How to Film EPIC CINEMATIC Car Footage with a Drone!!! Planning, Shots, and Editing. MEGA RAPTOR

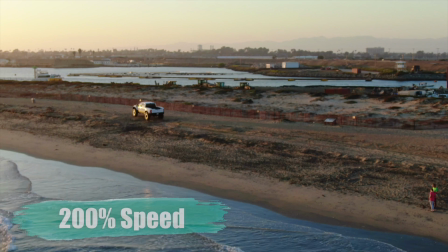259s
So a tip that I have is I always like to speed the footage up so right here about 200%
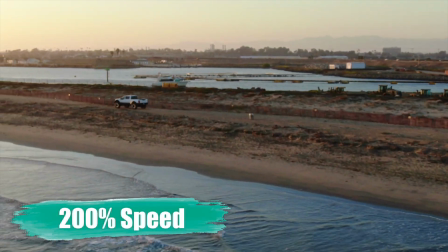264s
and that just looks like the regular speed that the truck was actually going.
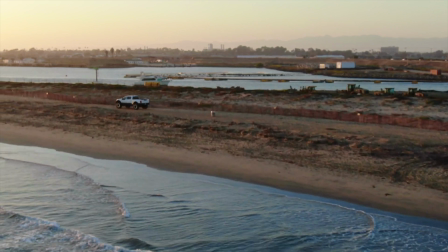269s
The only way that the viewer could really tell that the footage has been sped up is if they look at the waves and just kind of how they're going faster than they normally would.
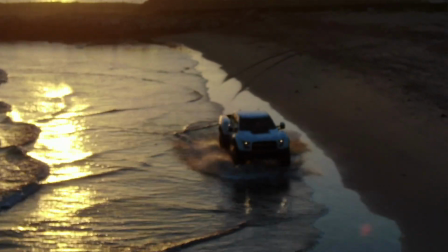278s
And now with the truck coming at me, this is where I get the shot and I'm flying backwards while the truck's coming at me.
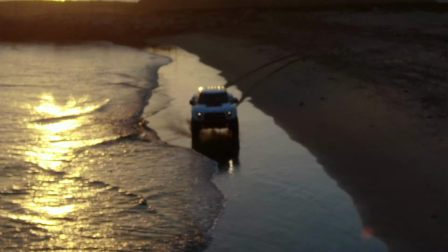285s
Whenever you're filming into the sun, your subject's going to lose a lot of detail, but in this case, I'm going to use it to my advantage.
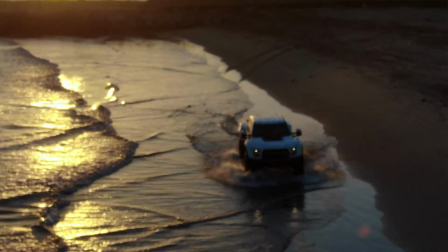292s
So you want to have a wide variety of shots. You want to have some close-up, some far-away shots, all different angles that makes your story and your video so much more appealing. so
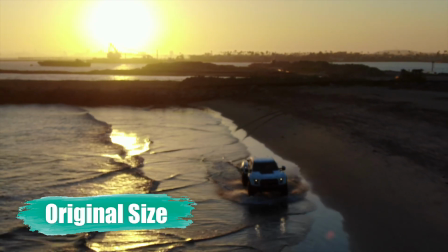303s
in this part of the video is where I want to be more zoomed in and since I'm filming into the Sun the details lost anyways so I can
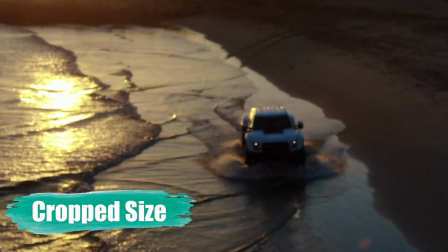311s
crop to a tighter shot without the viewer noticing how the quality and the detail has gone down.
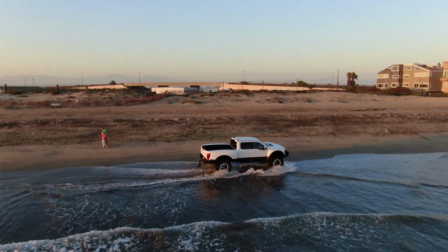317s
This is a part of the video I really like because you can just really see the spray and him just dragging through the water and how big that truck really is.
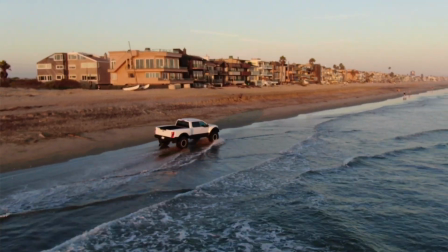325s
I switched to a side profile shot and now I bring back the
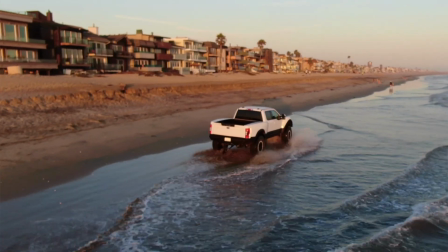329s
motion and the movement and now I'm flying the drone and starting to follow the truck again.
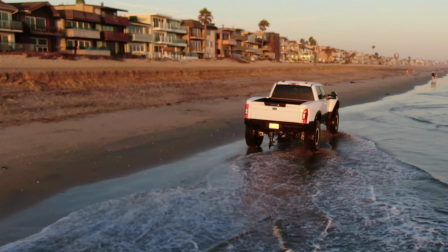335s
Coming up behind the truck,
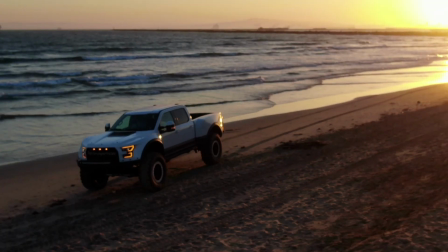337s
freehand orbiting around and now I cut to film the truck from the other direction and I think this is a cool shot.
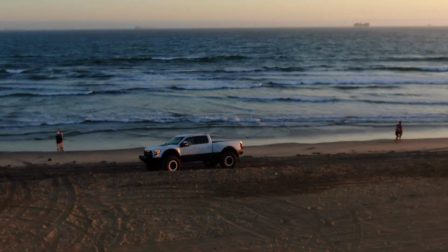345s
You see the sunset, you see a surfer walking with his board and then him driving the truck just slowly up the beach.
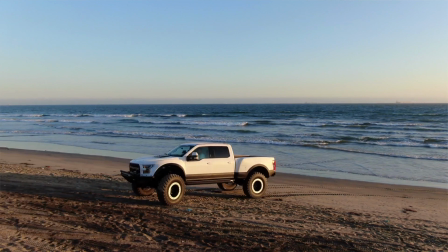351s
Here he is making the turn. This is with the lighting with the Sun at your back.
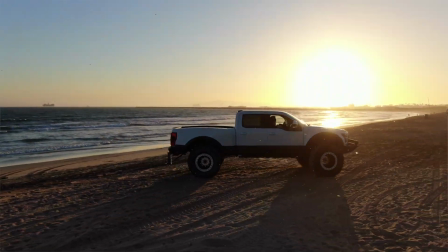356s
Detail and best quality. Letting the truck drive in front of me as he's driving back up the berm to his house.
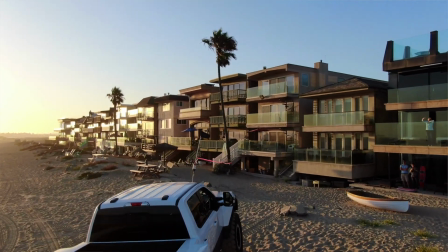365s
Now I approach the truck and I fly over and then here I switch into a dolly zoom and that's also known as the vertigo effect and basically what the drone is doing is it's zooming in at the same time it's pulling away and it's making this effect where the background is changing but
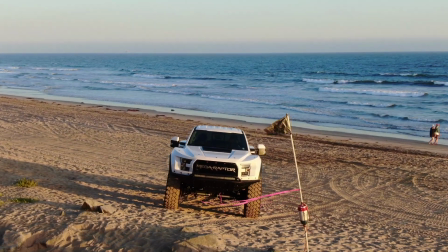383s
the size of the object in the foreground is staying the same and if you want to learn how to do a dolly zoom you can click this video I made up here and I go in depth about doing that and it's in the quick shot modes and it's something that's actually really simple to do but it can take your videos and your storytelling to the next level and it can be a good transition piece as well. When doing a dolly zoom I like to have more of a line of sight looking at my drone rather than looking at the screen and that's because the
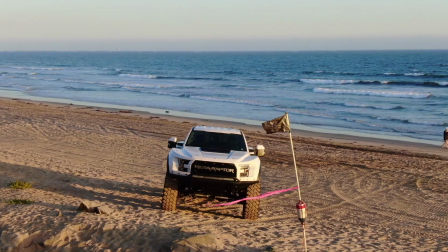412s
object stays the same size so you might get the appearance that the drone staying put but it's really flying backwards so just a tip that I have is just to make sure everything's clear behind the drone. In this case I got really close to the drone flying backwards really close to the houses behind me.
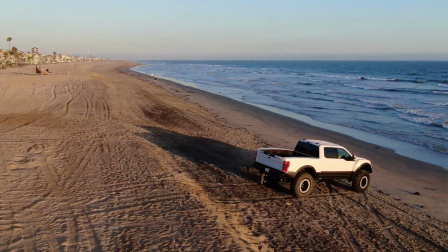430s
So here I am following the truck and he starts to turn to the left and I'm in freehand mode and what I'm doing is I'm keeping the truck
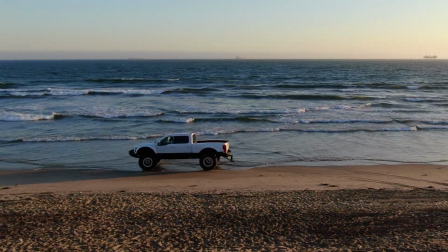437s
in the center but I'm doing a freehand turn around and I just want to get the side of the truck and to have the truck
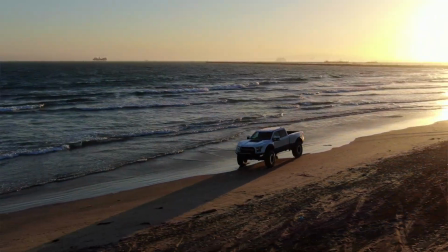444s
facing straight at the drone.
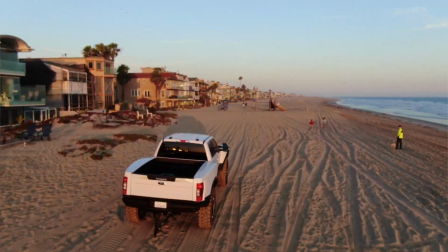447s
So when finishing this video I'm having the truck exiting the beach and that's the final step of the storytelling process.
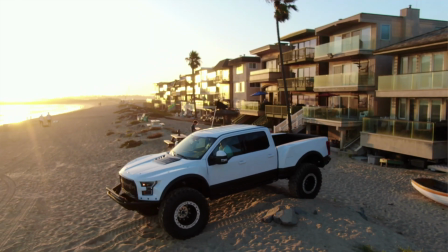454s
So we started with the beginning which was the truck at his house, then the middle was all the action of him driving back and forth,
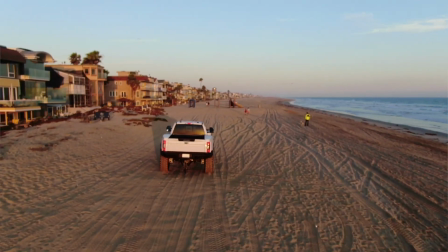460s
then now this is the ending with the truck leaving and this is the sequence that you want to tell a story. But one thing that's just magical about the editing process is you can put things in any order that you want. So you can keep the continuity of the video which means in the right sequence even though when you filmed it it might not have happened in that order.
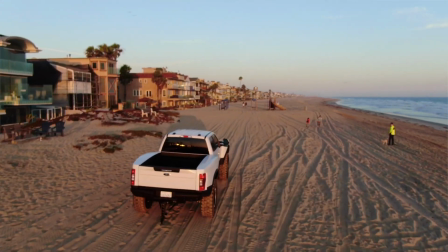479s
As I'm filming I'm flying behind the truck and it looks like I'm going to overtake it but what I do is I pan down and I'm still matching
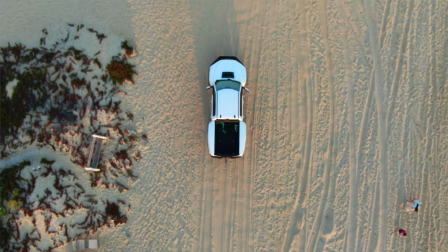487s
the horizontal speed of the truck but I fly up vertically and that's what gives this really cool bird's-eye view shot and that can add
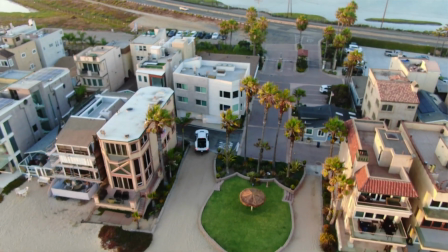495s
just to the cinematic effect of your videos and if you want to learn more cinematic shots like these click on this video up here and I go over different cinematic shots and I explain them and some of them are pretty easy to do.